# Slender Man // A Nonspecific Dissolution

Not only that, but seeing Katie's reaction to all of this is insanely more layered than what we ended up getting in the film. We're basically watching Katie lose her mind as she's panicking at the blood pouring out of her eyeballs. And the darker implications to this is that this is just the routine predatory Slenderman procedure used to distract her long enough to swallow her up whole. That is horrific. And then you compare it to other scenes from the film. Not even just the film's counterpart of this, but let's look at the closest comparison we can find.
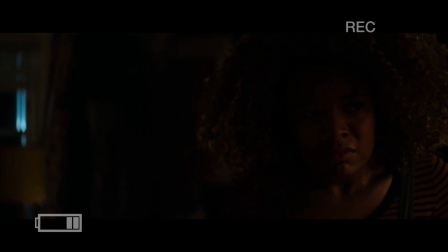(139:38)
Slenderman teleports into Chloe's bedroom and proceeds to go, ho ho ho, I got your nose. And after that, she starts putting her eyeliner on a little thicker. Yeah.
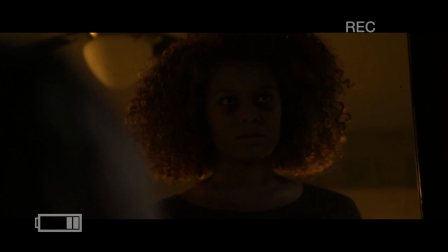(139:50)
She's big spooky. Yeah. She is Dissolution. Bravo, Sony. Or Screen Gems, whatever moron decided it was a good idea to leave this scene out. You actually removed what was probably one of the best scare scenes you had and replaced it with, she stares off in the woods. Okay. Cool. As the script goes on, a lot of the scenes remain fairly similar for the most part, mainly with just tinier improvements here and there.
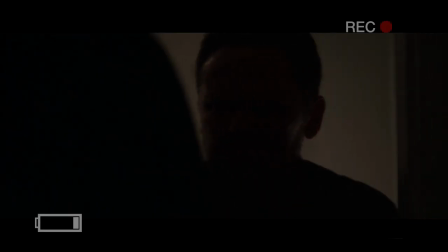(140:20)
Many of the same issues I've highlighted earlier are still present. This includes the breaking and entering scene, which plays out almost identically to its film counterpart. Alternatively, an overarching improvement to the film is Hallie's parents and their significantly larger role in the film. There are a plethora of reasonably well-done character moments between them and Hallie, which don't necessarily add a lot to the plot provided, but help create that connection with our main character that was so incredibly absent otherwise.
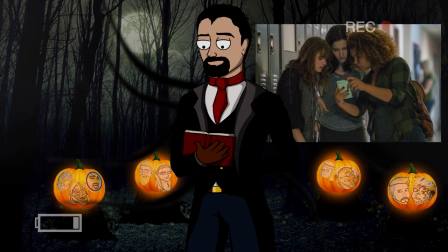(140:48)
Also, as I said, Warren begins suspecting Slenderman because of a video on Chloe's phone, something that all three of them struggle with to differing degrees.
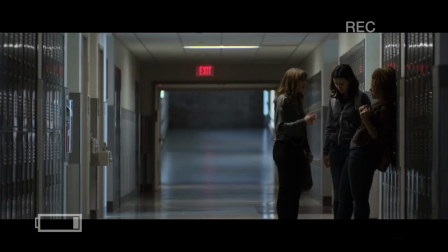(140:57)
This is in contrast to the final cut where Warren basically just walks up and says, yeah, Slenderman's doing this.
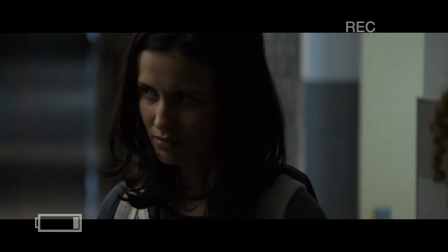(141:03) We need to go to Katie's house now.
Uh-oh. That's a bit out of nowhere, Ren. What evidence do you have to back this up?
Diana. We did watch that video on summoning him.
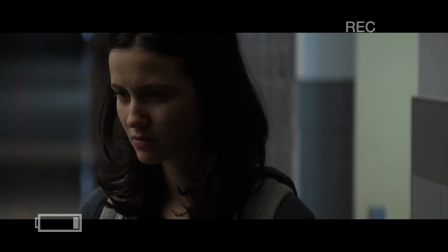(141:13)
So? That actually means nothing.
Yeah, but I felt something.
Okay.
You did too.
The fates have already been decided, my friends. The gods have spoken to me in my dreams and informed me that I have been chosen as the prophet who will guide the worthy through the turbulent times ahead.
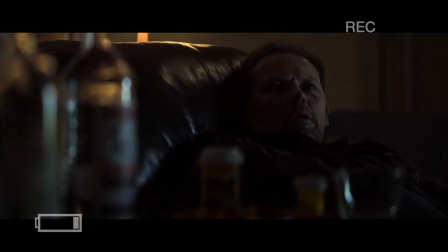(141:29)
Katie's father still gets out of prison the day after assaulting a kid in her bedroom. So, that's still stupid. However, the scene is extended and made a lot more tense because Warren decided to not just instantly wake him up in the script.
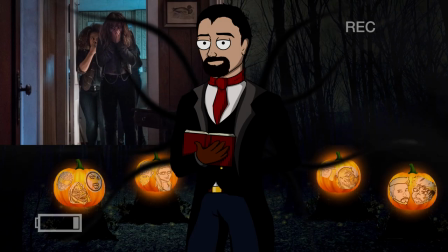(141:41)
They actually tried the slightly more sentient option of sneaking in first. It isn't actually until Ren knocks something over and startles him awake that she sneaks out of the back and rings the doorbell to get his attention away from Hallie and Chloe, who at this point are hiding from him as he moves through the house with a gun looking for the intruder. Moving on, we have even more small upgrades in quality throughout. Instead of this hilarity, the scene scene is significantly more unsettling,
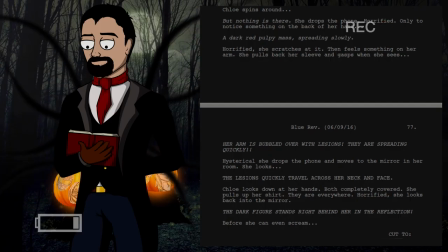(142:05)
with the choking being replaced with Chloe frantically scratching at horrific lesions that are climbing up her arms and over her face.
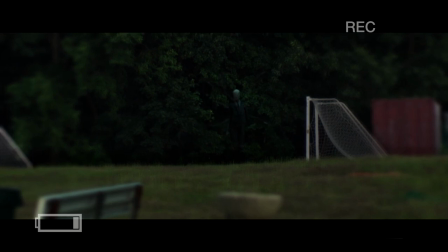(142:12)
Slender Man is more drenched in shadow in this scene, making him harder to distinguish from the tree line, so Hallie isn't even sure if what she's seeing isn't just pareidolia.
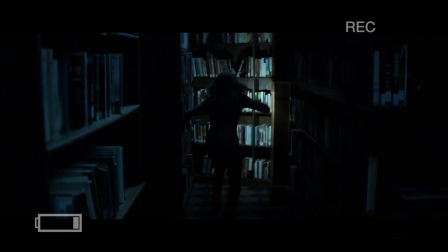(142:21)
The library scene is actually good now, because instead of just, oh, it's dark, oh, Slender Man, the scene actually has a level of buildup and tension, starting with a single light going out.
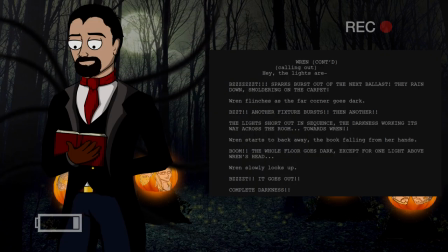(142:32)
When Ren goes to tell the librarian that she just saw about it, she realizes that she's alone now, and upon realizing this, the other light fixtures start bursting around her, slowly encasing her in darkness.
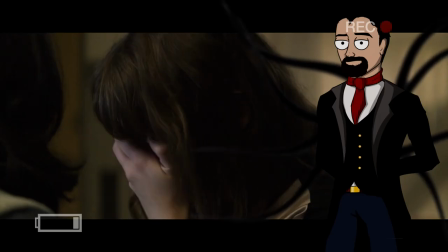(142:43)
Nonspecific Dissolution is still here, thank God, and oh, what's this? Chloe has some new scenes. This character actually has more content.
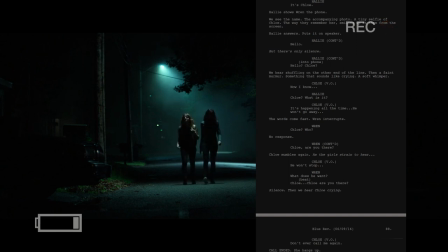(142:55)
Apparently, she actually calls them and has a creepy conversation with them out on the road immediately after they leave her house. Afterwards, we have a scene where she comes back to school. That's pretty neat. So the answer to my earlier question of what is Chloe's mother doing about Chloe's growing insanity is literally nothing.